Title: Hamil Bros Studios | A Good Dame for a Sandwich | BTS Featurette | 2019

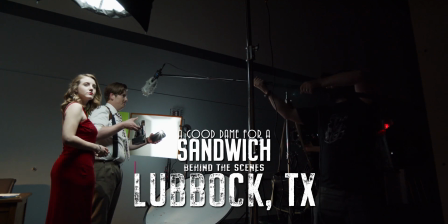Six, Foxtrot, take two.
I first met Ross and Jacob a little over six, seven months ago. I've been following them for a while on the internet, and we always kind of just missed connections a little bit, and we finally connected at NAB, and it was like we knew each other for years. So we met Robert in April of 2019 at NAB, and he had been spying on us via Facebook for a couple years, and writing us anonymous love notes in the mail. so I mean it was flattering but it was kind of creepy. That was our introduction, our actual introduction to Robert and you know we've kept him a safe distance from children. You know by the time we decided we wanted to dive into this it was already a kind of a time crunch so we started talking about ideas and a lot of it was things that we hadn't had a chance to do so we were looking for an excuse to try new stuff. We finally got to meet up in San Jose about three weeks ago and that's where we really got together and figured out what exactly do we want how are we going to make it happen and we settled on a noir black and white noir i love lighting black and white it's been so
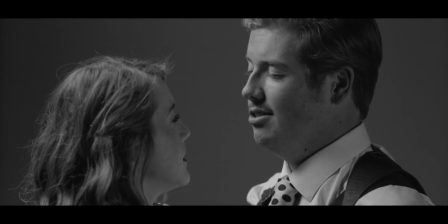long since i've gotten to do it and it's a challenge it's completely different than anything else so this is my second time to texas the first time i was down in the houston area where i tried the texas staple of whataburger and really enjoyed the dr pepper milkshake,
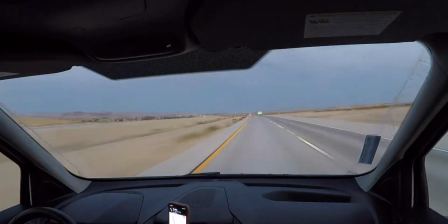which I have not stopped thinking about for months. So the entire drive out here, I'm like, even if the film doesn't happen, I'm gonna get my Dr. Pepper milkshake.
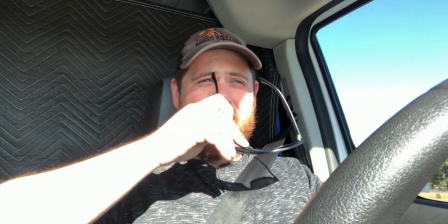It's gonna be worth it. I have to give credit to the guy. He drove 1,200 miles by himself in a van that basically screams free candy. Turns out it's a regionalism and the nearest Whataburger that has the Dr. Pepper milkshake is in Ameline. That's another two and a half hours away. I actually knew that Lubbock didn't have Dr. Pepper Milkshakes. I didn't know that there were not Dr. Pepper Milkshakes in Lubbock. I had no clue.
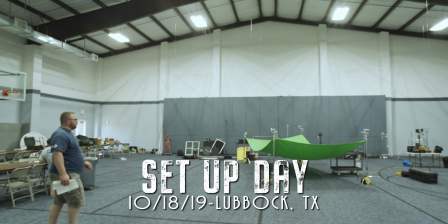So day one was set up day. We were able to get into the location we get here.
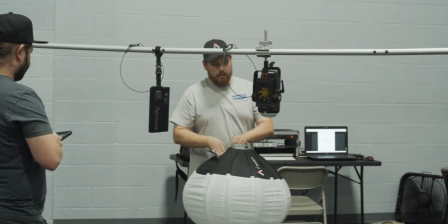And the original idea was to get set up and then start shooting Friday night. And then it's getting closer and closer.
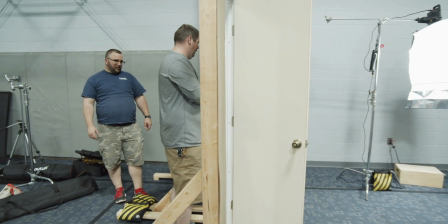And I'm going, we haven't even had time to run through everything with our talent yet. So I talked to Robert.
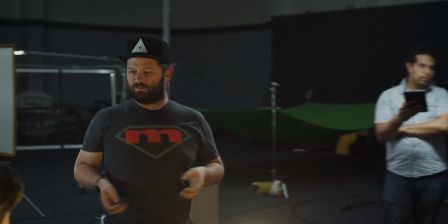I was like, how would you feel about instead of us rolling tonight, let's just rehearse, you know, get things down, let our talent get used to each other.
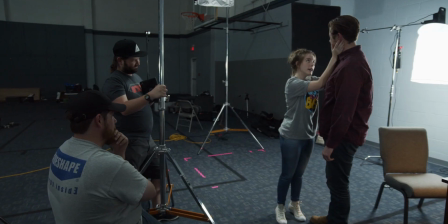So we decided to postpone shooting a Saturday and, you know, just run through everything on Friday night.
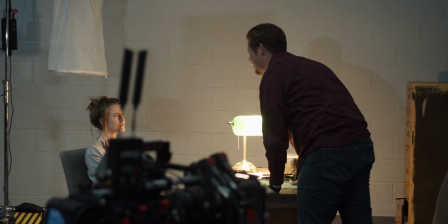And eventually, you know, through the rehearsal and the blocking, we work all of these issues out.
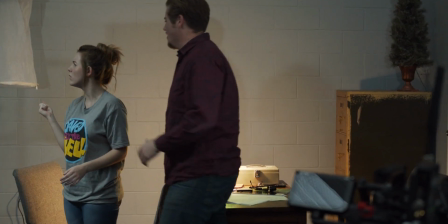And in the process, more jokes actually become a part of the film. So one of the things that I loved about this competition is the challenge of it. And taking one location and trying to make it look like something completely different were multiple things.
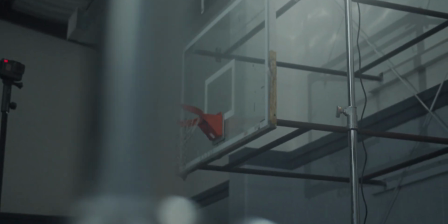And one of the challenges we had was, how do we make a gymnasium look like a 1940s detective's office?
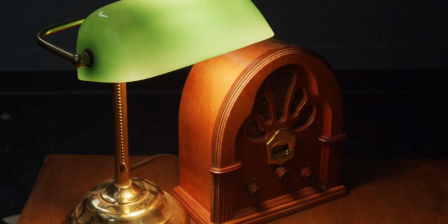And I really tried to take a lot of inspiration from those old Clark Gable movies and find a way to use the
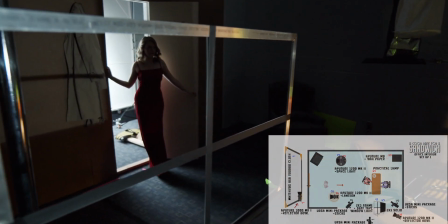lighting to create texture on the walls and to have separation between them in a way that was interesting in black and white. So for the office scene,
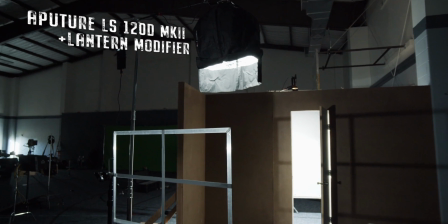we were able to use the new Aperture Lantern to try to give us a really nice soft pool on our dame and have her look really luxurious.
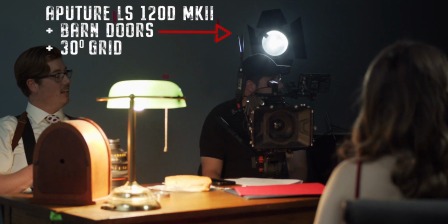And then we used another 120D to edge the detective. So he's just got a little bit of fill and then he's got a really hard light coming from this window. Problem is, we don't have a window in that room. So to make it feel as if there's a light source really far away coming back,
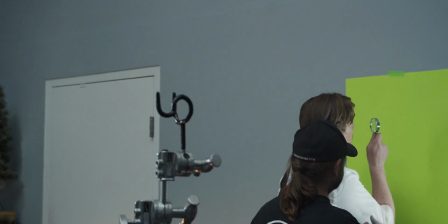what we actually did is we took a mirror and put it next to where the window needs to be and back
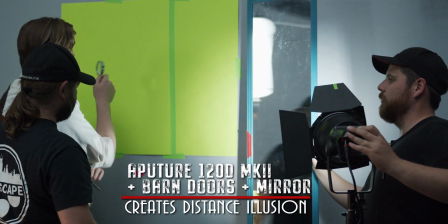to 120D off with some barn doors and just hit that mirror and reflect it back.
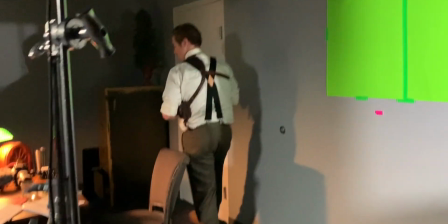So it feels like it's three times as far away as it actually was. and then we used some tape to go ahead and give it some texture.